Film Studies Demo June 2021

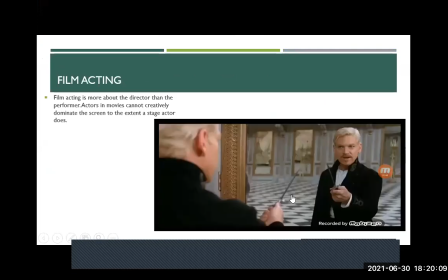First, that you need to know about acting is that there are various types of it. Film acting is more about the director than the performer. Actors in movies cannot creatively dominate the screen to the extent a stage actor does.
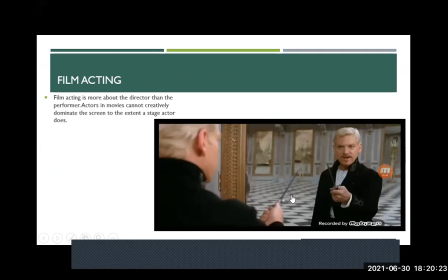Stage actor is the one who plays in a theater. But in movies, much of this is dominated by how the director wants it.
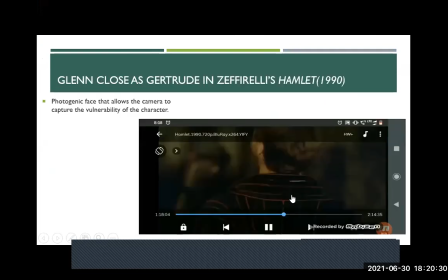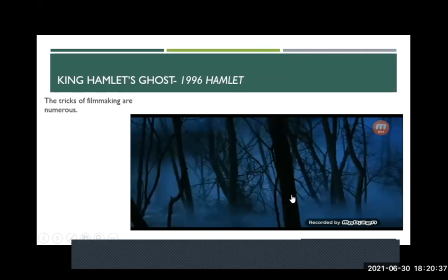And also, there are certain tricks of filmmaking. We are doing acting, right? So there is a character, the ghost in Hamlet. How does Kenneth Branagh have it in his movie? So how will the director play this ghost?
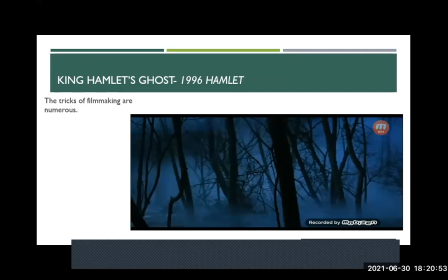You will also have the Throne of Blood. In that, Akira Kurosawa has his own way of portraying a ghost, and so has Kenneth Branagh. If I can play this, no, what I can only do.
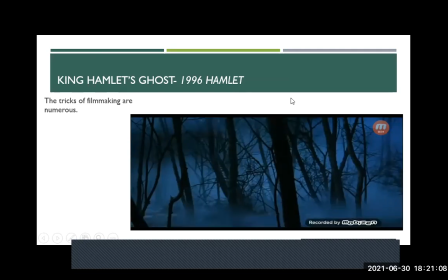So this atmosphere represents the ghost, basically, and it doesn't need acting or always a character.
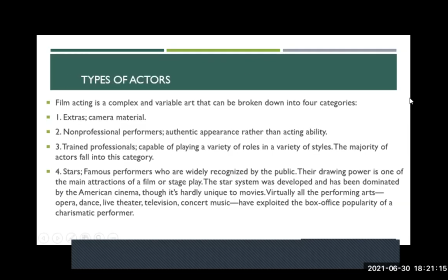There is one of the slides that gives you briefly the types of characters. One is extras, camera material that's external to what you think are characters.
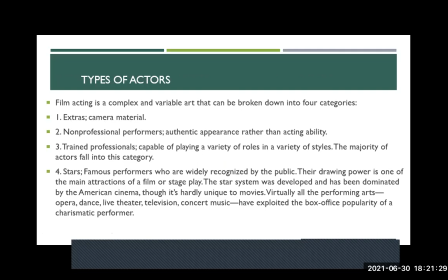There are examples given in the following slides. Non-professional performers who are authentic appearance of the characters rather than their acting capability. Then there are trained professionals who are the majority of the actors, and there are stars.
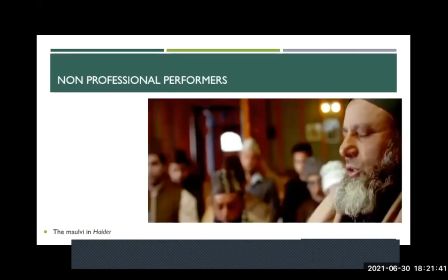These are the famous performers. These are called extras. These are non-professional performers. The Molvi is actually a Molvi who is performing in HAIDER, and a lot of controversy associated with that.
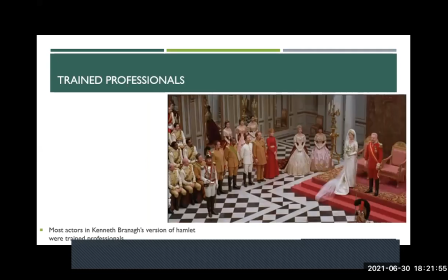And here what you see is trained professionals. Their job is acting.
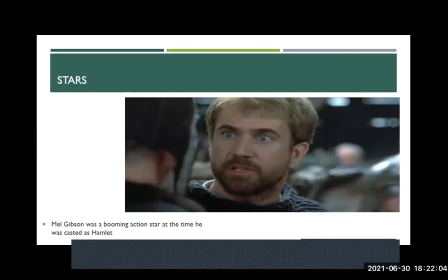And this is a star, Mel Gibson, a booming star at the time he was cast as Hamlet. This is another Mel Gibson movie. This is not Kenneth Branagh movie. He is the Hamlet in Mel Gibson.
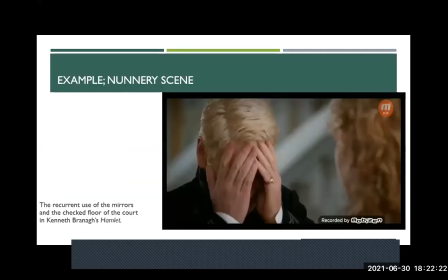Now, various acting styles that will also again come to be discussed when we come to the study of.
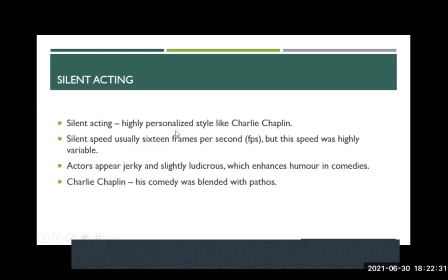So farcical acting like this one. Silent acting like this one. And then film has its tone, makeup and physique
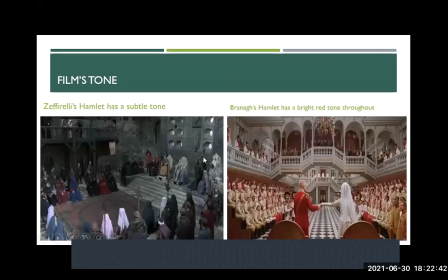is also important for acting, for a character to be truly believed in.
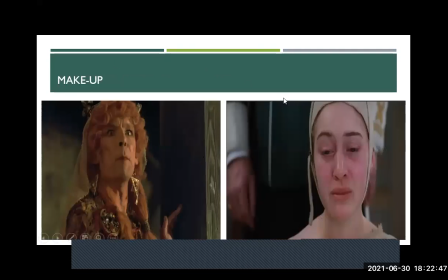For example, Ophelia going mad, makeup is important. So Ophelia, the distress comes on her face because of the makeup. Acting, that's an important part of acting too.
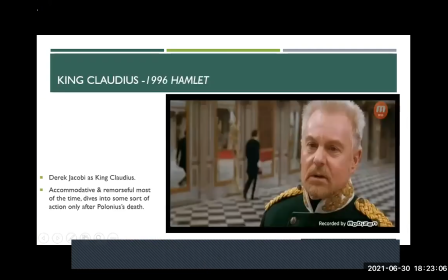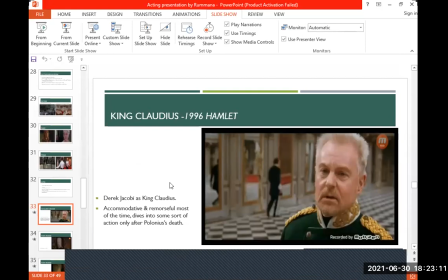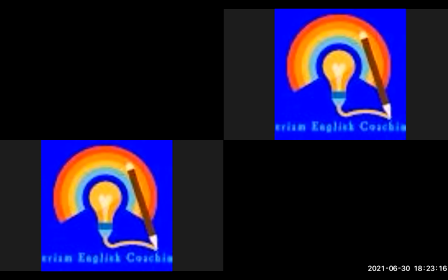I'm sharing the movie now, and we are going to discuss how it works in a movie.